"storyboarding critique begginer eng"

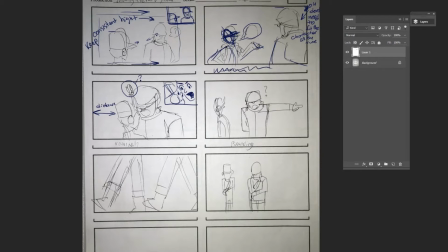And I wouldn't draw this clouds. I would just put a text underneath the board, and then we understand who's talking if the mouth is open.
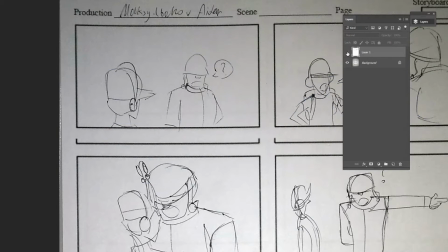And in this shot, I thought that the camera should be moving, and the camera is following the guy who is saying, is everything okay, with a question mark.
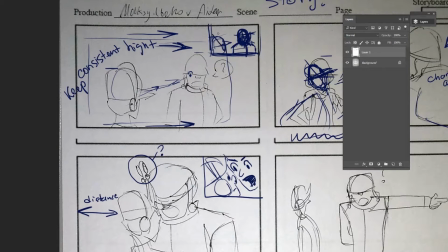So I thought that maybe it would be interesting to show who is powerful and who is submissive.
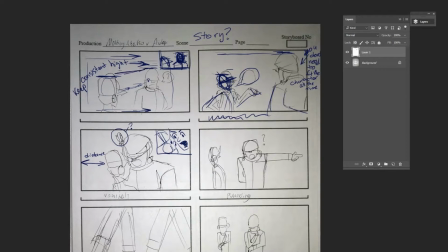So you level them on a different height. One is higher and another one is lower.
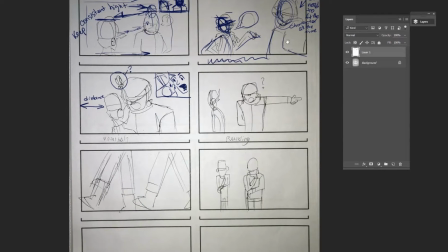That makes it look interesting and consistent with the second shot. So you want to keep the consistency throughout.
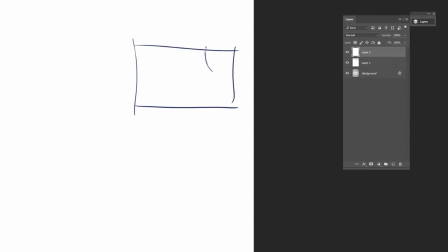That's why I put him higher.
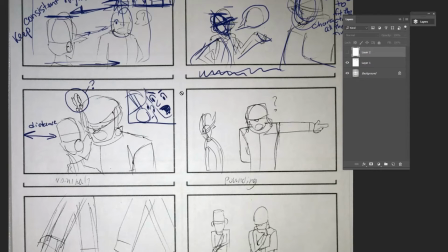And the second shot, I thought that you can also crop the character and not show the full body, so that he's not hitting the top edge. But of course you can do that. In this example it's fine, but this is my choice. I thought that looks better.
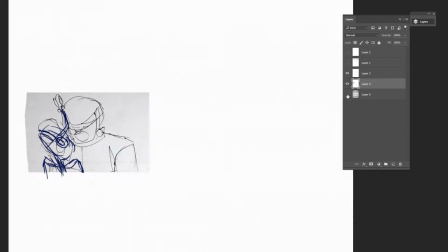In this shot, because he's pushing on the other character, and if you want to make it more powerful, you would like to remove the distance that is in the
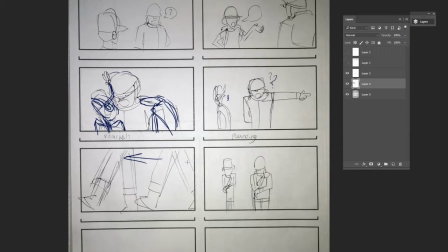back. You want to visually show that the guy is losing his space because the other guy is moving on him, and it seems like he's angry at him or something.
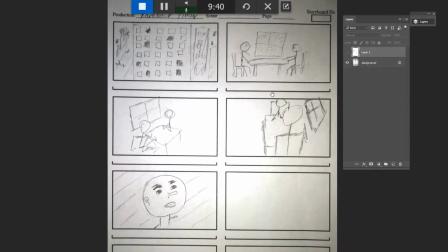That's a little bit strange. I didn't understand what's happening, so I didn't get what's the story about.
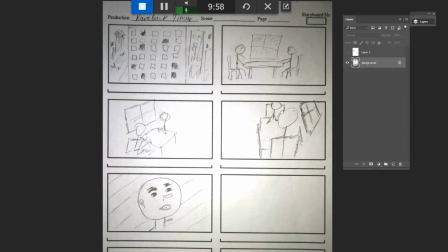In this example, even though it's a simple dialogue, you need to show emotions of the characters.
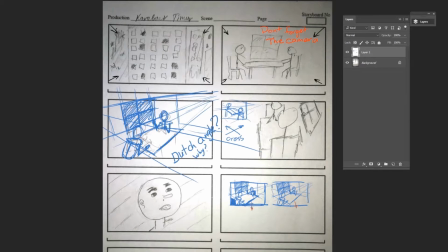It's an establishing shot, and it seems like you're showing the town.
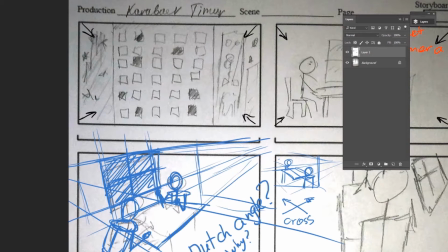And because it's an establishing shot, usually, because we're kind of moving into the room in the next shot, we want to show it visually with the camera moving in. And we do this with arrows. We show with the box where we're moving and the arrows as well.
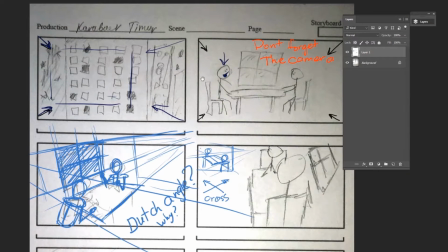And because the other guy who is talking on the next shot, he's in the top left quadrant in the box, we want to show it the same thing.
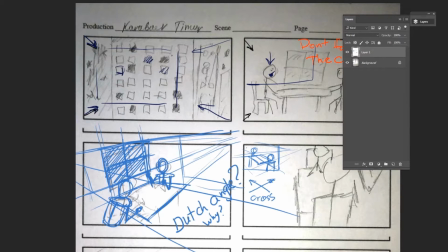We want to lead our audience eye to that part, so that way we need to show, we need to either make a window bright in that part, or we want to make a shadow that leads to that place.
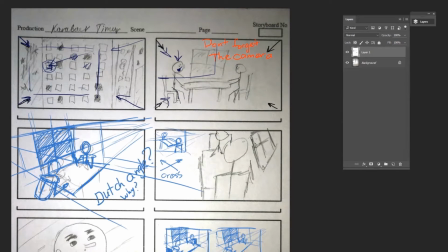Somehow we need to lead the eye of the audience to that particular spot that where the character in the next shot is appearing,
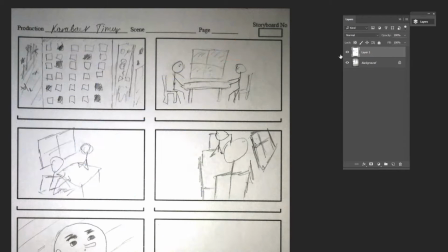so that it doesn't go back and forth finding where the focal point, where the important information is.
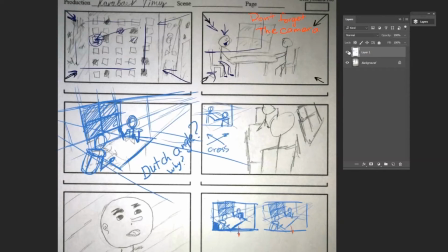And the next shot is a wide shot, and the second shot, because it's a wide shot, we still kind of want to continue zooming in.
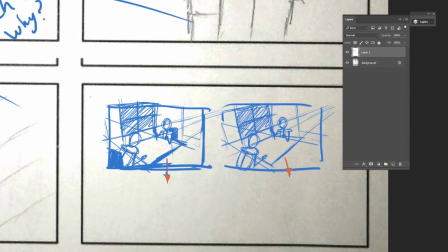And the next shot, it seems like you are drawing in perspective, but you did the perspective the wrong way, because it seems like a Dutch angle, even though I don't think you intended it. Dutch angle is when you rotate the camera and the horizon gets rotated and gets to look like a diagonal line,
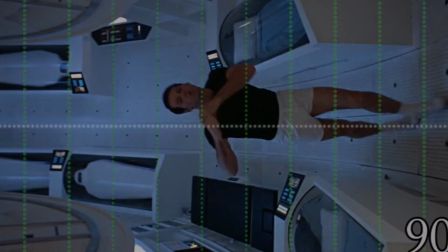and it makes it more dynamic, but in this shot I think we don't need it.
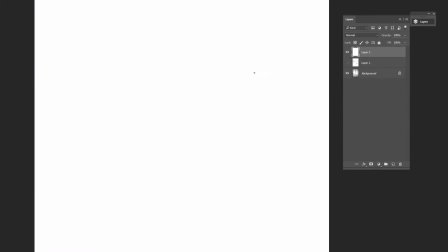You also need to plan the dialogue, because there are two guys talking, and if the camera is looking like this, and it seems like logically the next camera is going to look like this,
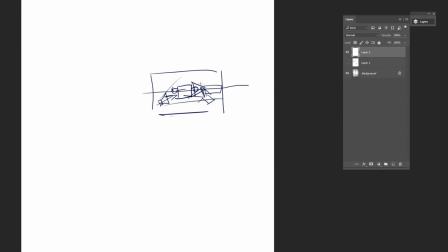but we moved our camera here, and it seems like it's inconsistent.
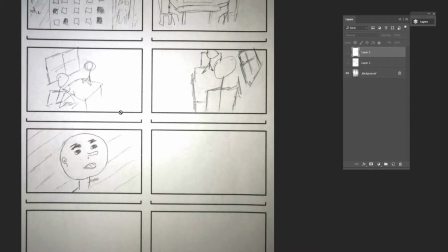It looks like you want to disorient the audience, but if you don't want to do that, then you want to keep consistent, you want to keep these rules. So even if you just simply flip the image horizontally, you will see how it's going to look like, how it's supposed to look like in the next shot.
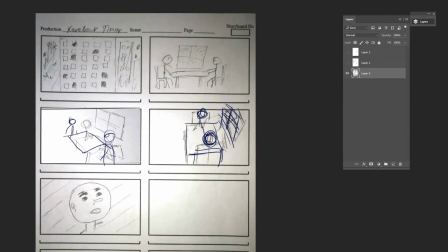But this is what you drew. This looks a little bit strange. So in the next shot, I like the story.
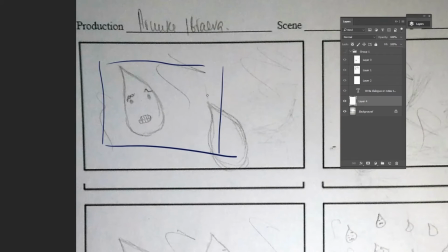I like two characters talking to each other, and the important lesson here is that you need framing. You want to frame the characters, and we want to leave important information inside and not important outside.
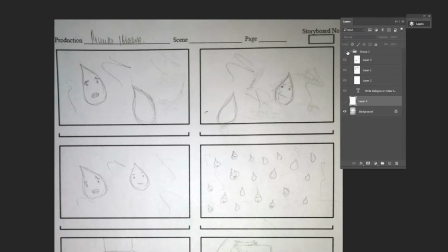The important information is the guy is talking. There's some droplets falling, and the other guy is listening. So we want to crop it as much as possible to just keep the important information left.
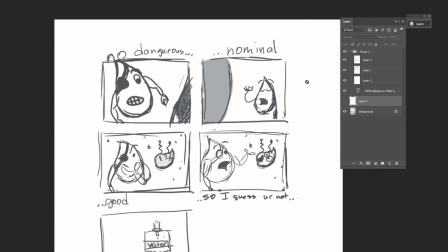That's why I cropped it out like this. I also did amplify the character design, so I wanted to think about what are those two characters are, their characteristics.
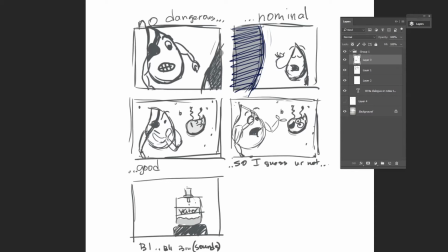Like this, one guy is like a pirate or whatever, and another guy is nerd or like a stupid guy, a very silly guy. And in this shot, I drew the character quite huge. That makes it dominant, and there's another framing inside framing.
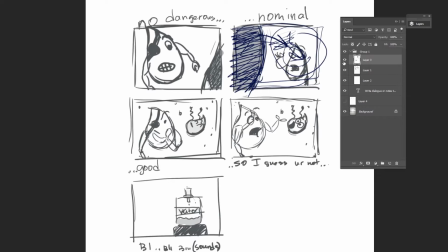So this second character is like frame the space, leaving a smaller part to the other character. That makes it powerful.
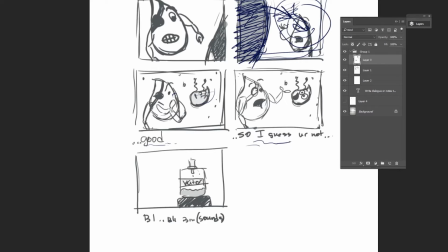And in the next shot, he's saying good, and then he says, "Then so I guess you're not worried about this." And so the other character is realize that something wrong.